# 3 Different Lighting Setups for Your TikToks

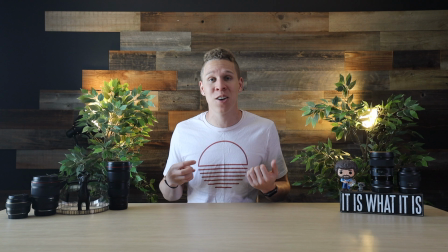Now as you can see, this lighting setup is just a little bit different than the previous lighting setup because there are a little bit more shadows on my face, but you can still see me very well.
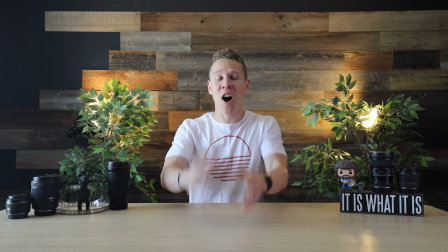And again, you need to keep that in mind when you're filming your TikToks. Can your audience see you just as clear as you would like them to see you?
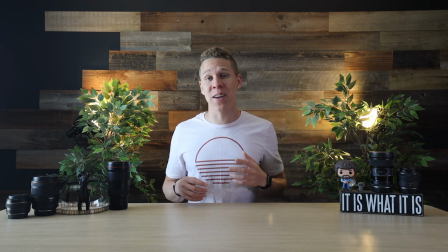Now if I turned off this light, you're gonna see that there's gonna be a little bit more shadows on this side of my face. Now I turned off that light, and if you can really tell,
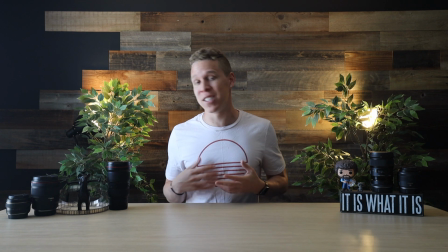this side of my face is just much darker than I would like it to be. I almost got a two-face thing going on, light, dark.
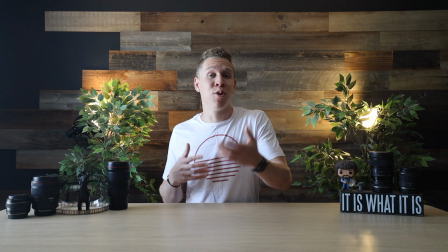Now for me, this just isn't a setup that I feel like most of my audience would like to see on TikTok.
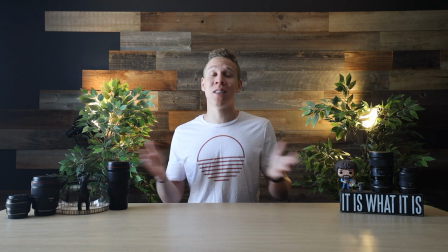And I feel like that most people watching TikToks, no matter what the niche is, wouldn't want to see this type of setup either.
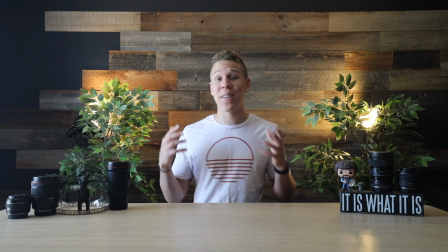So that is why when we're a good distance away from our window and we're not facing the window and we can't get all of the light on us, we have to use a second light.
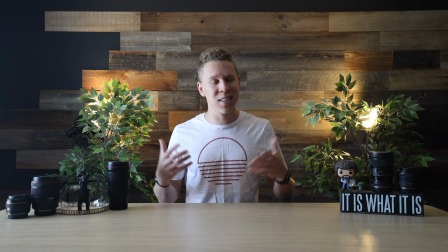So we're gonna turn that light back on and you can see what the setup looks like one more time.
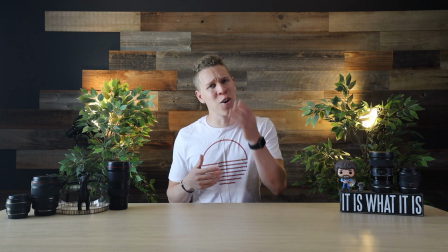And there we have it. Now I know the difference in that shadow isn't much, but that little bit of light that is hitting my face on this side just helps add that much more to the video that you would see on a TikTok.
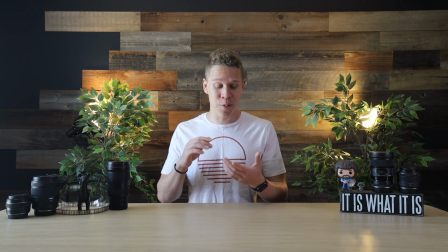Now we're gonna move on to our third lighting setup, and that lighting setup is gonna be the most cost effective, and it's gonna be one that anybody can actually use.
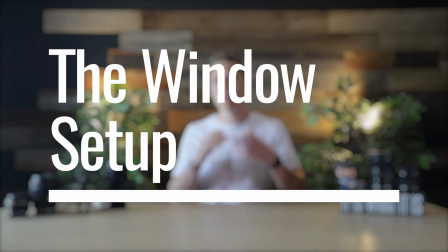And that lighting setup is the window setup. So let me move my camera and you'll see exactly what I mean.
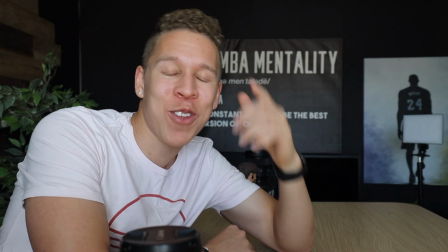And here we are with the third and final lighting setup.
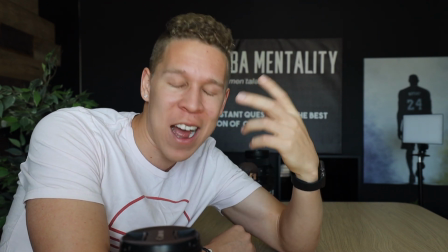I have the camera placed directly in front of a window, so as you can see, all of the light is hitting directly on my face.
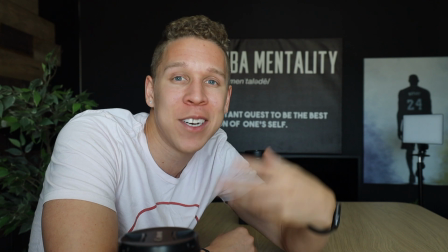There are no shadows on my face, and you're not gonna be distracted by any of those shadows on my face.
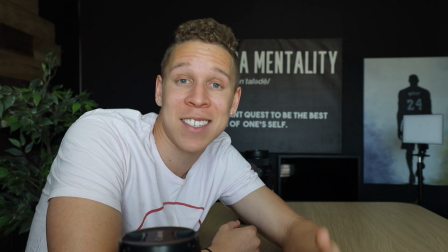So this is going to be one of the best possible lighting setups that you can have for any TikTok that you make.
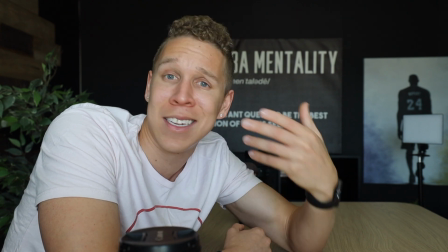Now the pros of this lighting setup, as you can tell, the light is hitting my face in a way that artificial light just can't.
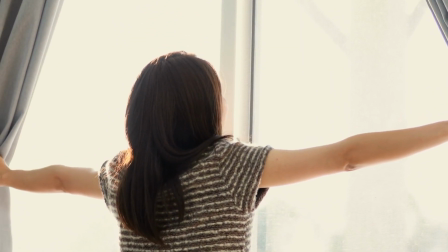The light is much softer on me, and there's no shadows. The cons to this, you have to move your camera to where the window is.
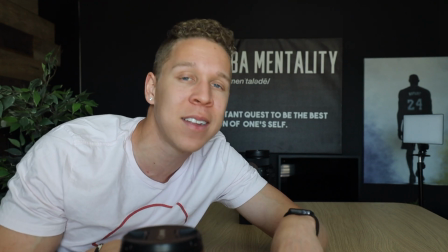You have to adjust your environment to where the light is coming from.
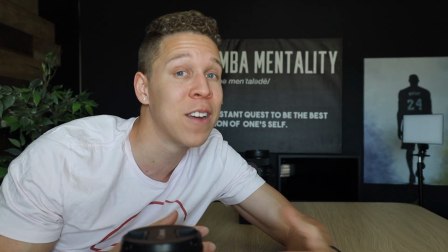Whereas with the first lighting setup, with that 2 light setup, I can move the environment however I want and move the lights accordingly.
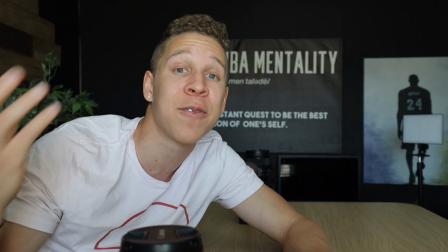However, with the window setup, the light is only gonna be coming from one direction, which is why with the second lighting setup,
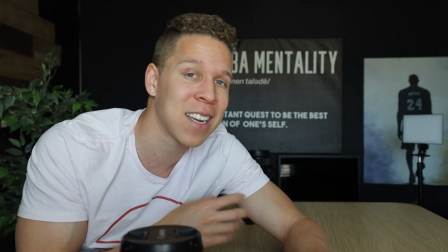with the 1 light, 1 window, I had to have a second light based on where I was facing,
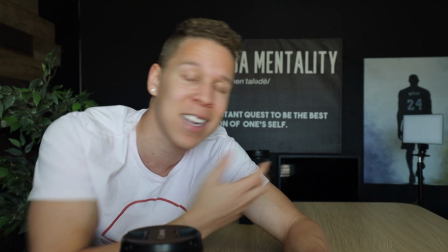where the window light was hitting me, and where that second light would eliminate as many shadows as possible. Now with this window lighting setup, 1, it's gonna be the cheapest because you don't need to pay for a window. And 2, it's a setup where all you have to do is put the camera in front of the window and you can go from there. You don't have to adjust any lights, you don't have to adjust the brightness of any lights, you don't have to adjust the hue of any of those lights. Everything is pretty much set up based on where you put that camera in relation to the window. Now let's get a quick review of the 3 lighting setups that we went over. Number 1 was a 2 light setup.
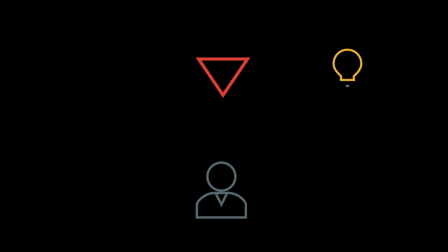With that setup, we had the camera in the middle, we had a light to the right, and a light to the left. Both of those lights are angled in a way where it's gonna eliminate as many shadows as possible on your face. And that way, your audience is gonna be able to see you much more clearly on your TikTok videos. Setup number 2 was a 1 light, 1 window setup.
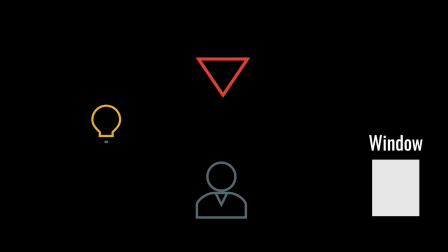With that setup, you basically have the same exact thing as you do with the first setup, but with a window. Again, because let's be honest, lighting equipment is very expensive. So if you're able to afford 1 light, you might as well use it to your advantage. And lighting setup number 3, that is gonna be the window setup. Again, one of the only problems I have with this is that you have to adjust the environment to fit where the window light is coming from. But other than that, as you can tell from this setup right now, I'm using the window lighting. It's just a nice window setup. The lighting is always gonna be nice, especially when you're filming at any point in the day when the sun is out. So those are 3 different lighting setups that you can use for any of your TikTok videos. And always keep those in mind. You can utilize them however you want, and they can be used to film literally any type of TikTok video. So since we're at the end of the video, and if you're somebody that wants to learn more about TikTok, that wants to be able to grow more on TikTok, that wants to be able to do more cool things on TikTok, be sure to check me out on TikTok at DareToCapture, or you can check out my site, pocketvideoacademy.com. Both of those are gonna be linked in the description below. And yeah, if you haven't done so already, be sure to hit that subscribe button.